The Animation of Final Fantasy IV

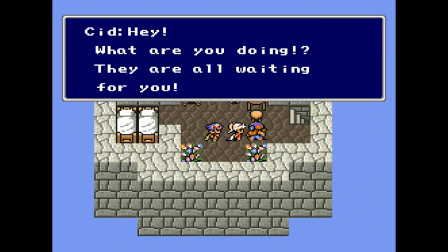Of all of the scenes in the game, I think it's the very last one, the big wedding finale,
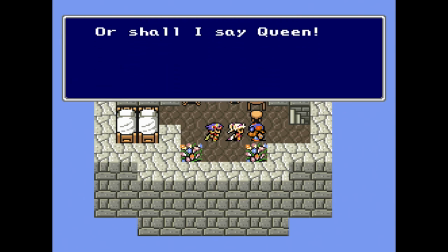which is the best showcase of just how much mileage the Final Fantasy team is able to get out of simple blocking.
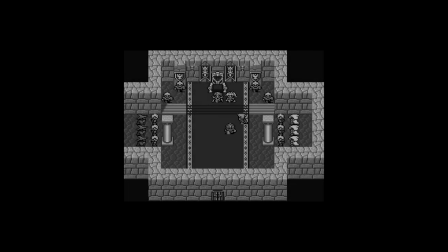There is no dialogue whatsoever in this scene, just characters walking around the space,
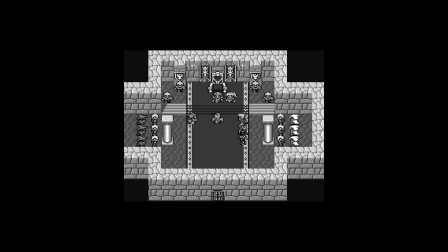looking in different directions at very specific moments, and occasionally using one of their new emote poses. And not only can you easily follow everything that happens in this wordless scene, but the characters are all noticeably acting in character.
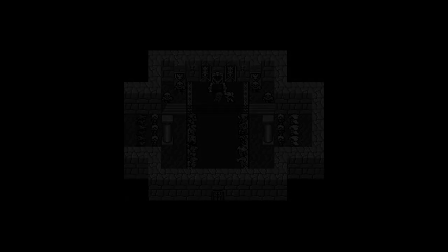Their personalities actually read. Here, watch this.
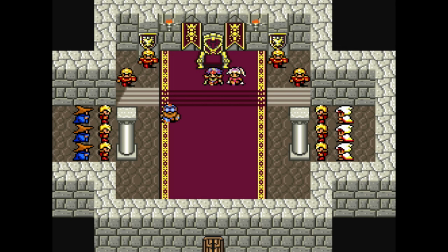So Cecil, Rosa, and Cid are already in the room waiting, and the rest of the characters start filing in. Edge runs in first and does that happy Cid twirl to show how excited he is, while Cecil and Rosa give their little wave pose to greet him.
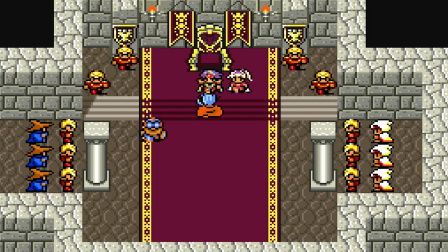Edge says hi to Cecil, and then, flirt that he is, he runs over to the side opposite Cecil to talk to Rosa one-on-one.
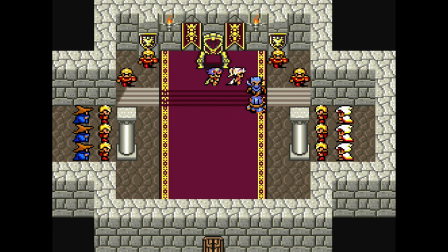Cid notices this and is like, Ah, hey, no, and runs over, drags him back down, and makes him stand where he is supposed to. Then the Dwarf King and his daughter arrive and greet Cecil and Rosa, and the daughter is spinning all excited,
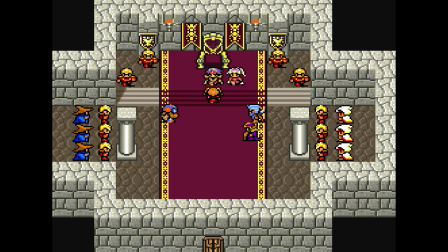and she stays up there chatting at Cecil maybe a bit too long, to the point that her father has to go back and get her and bring her over to their spot. When Yang comes in, he's perfectly composed and behaved. He greets the couple individually, greets the room, and heads right to his spot. Then Palum bursts in, and he is Sugar Rush Hyper.
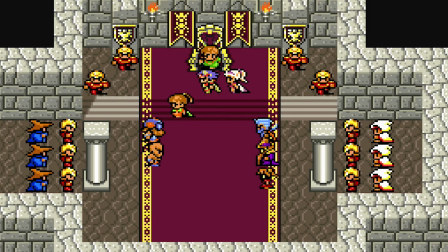He's twirling, he's running around, he runs up behind Cecil and jumps up on the throne, so his sister Porum's gotta go lay down the law and drag him back off stage.
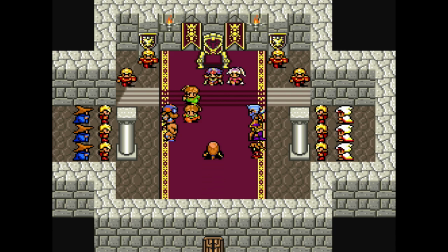The Elder of Mysidia walks in, greets the room, says hi to Cecil, and then takes his place. The twins follow, but then Palum darts across the lane to chat up the dwarf girl, and Porum roans over like Palum for heck's sake and drags him back over to his isle.
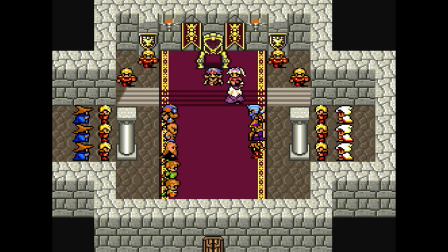Then in walks Edward. He heads right to Cecil and Rosa, says his hellos, then turns to address both sides of the room and takes his place. Rydia is the last to walk in, and the instant his crush enters the room, Edge gets flustered and turns to face the other way.
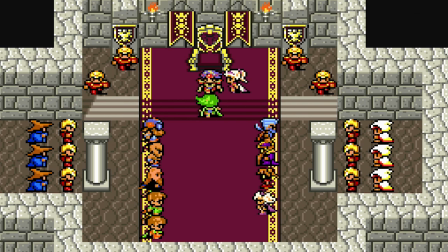She says hi to Cecil, the two of them have definitely been through a lot. She goes and says hi to Rosa and does a little spin like she's all excited for the two of them. Then she heads down to say hi to Edge and very flustered he gives an awkward wave like Hi! and then immediately turns around again.
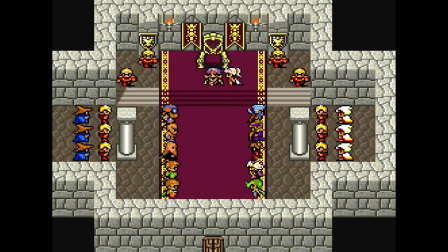And now that everyone is assembled, Rosa looks to Cecil. Cecil nods and addresses the room. Everyone squeezes into the aisle and Palum gives one more excited spin because he just cannot control himself for even two seconds. And then Cecil leads everyone in giving three cheers toward the camera.
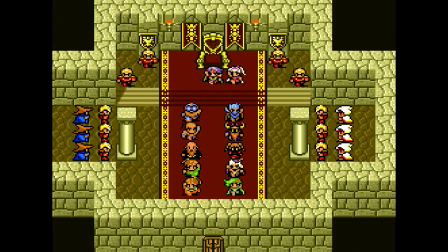Which seems like a weird way to celebrate a wedding to me, but you do what you want buddy, it's your special day.
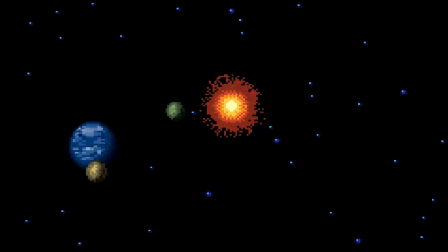If you zoom all the way back out and look at the improvements Final Fantasy IV has brought,
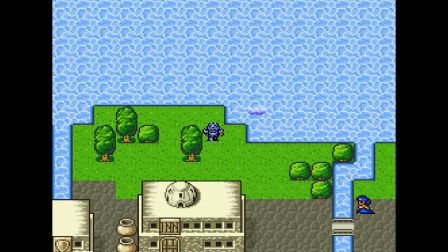it is true that there really aren't a lot of huge expansions or improvements to the animation.
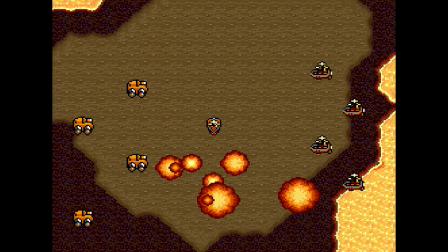Certainly not in comparison to the games which immediately follow it.
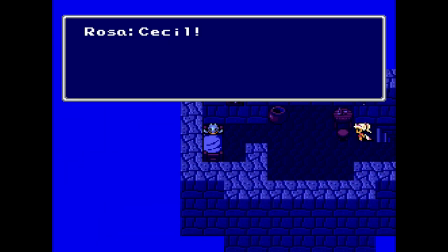But this shift that happens here in Final Fantasy IV, this change to character-driven storytelling,
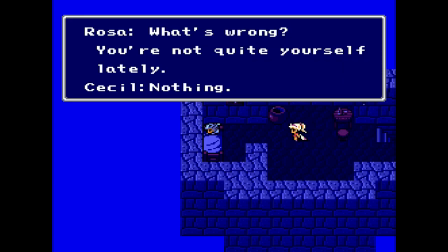is starting to kick off some fundamental changes in Final Fantasy's approach to animation too.
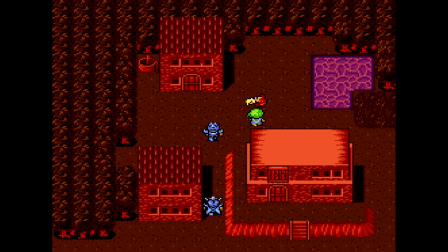And if you look at all of these changes, they point directly at where things are headed. The characters are becoming better defined,
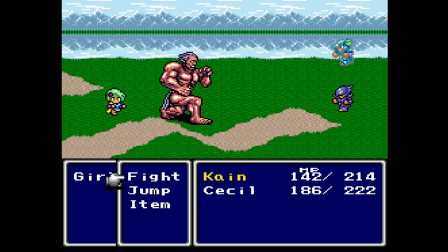each with their own distinct visual design and unique combat abilities which actually reflect their identity and role in the story.
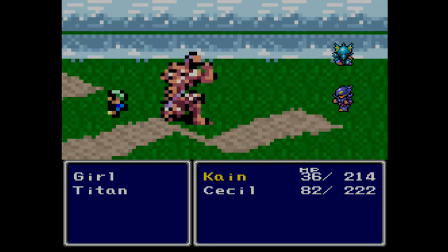That certainly turns into a thing for this series.
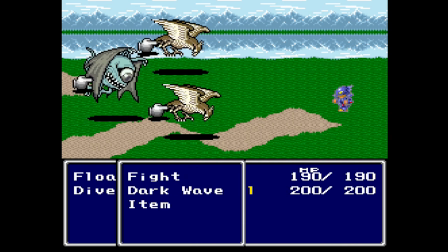Also, combat animation is starting to get less rigidly uniform across the main cast, and that's going to become the norm for these games very soon.
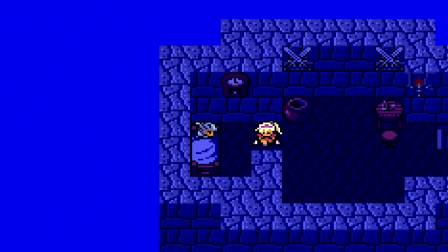And maybe most importantly of all, animated character expression has been introduced,
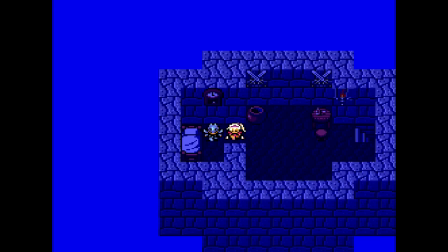and that is going to become a massive priority for this series so quickly.
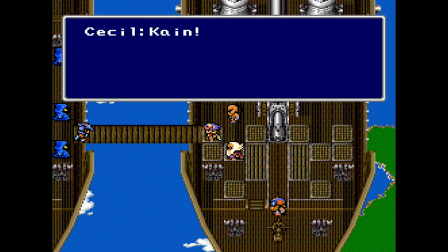From this point on, Final Fantasy lives or dies on its characters, and that has some pretty hefty ramifications for the importance of animation in this series.
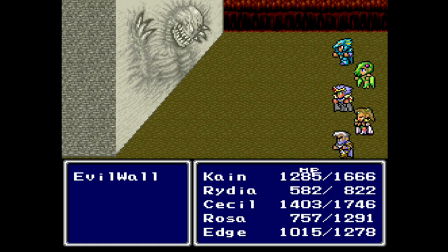Animation can't just be about the functional needs of gameplay anymore. It's gonna have to start pulling a lot more weight as a narrative tool in these games.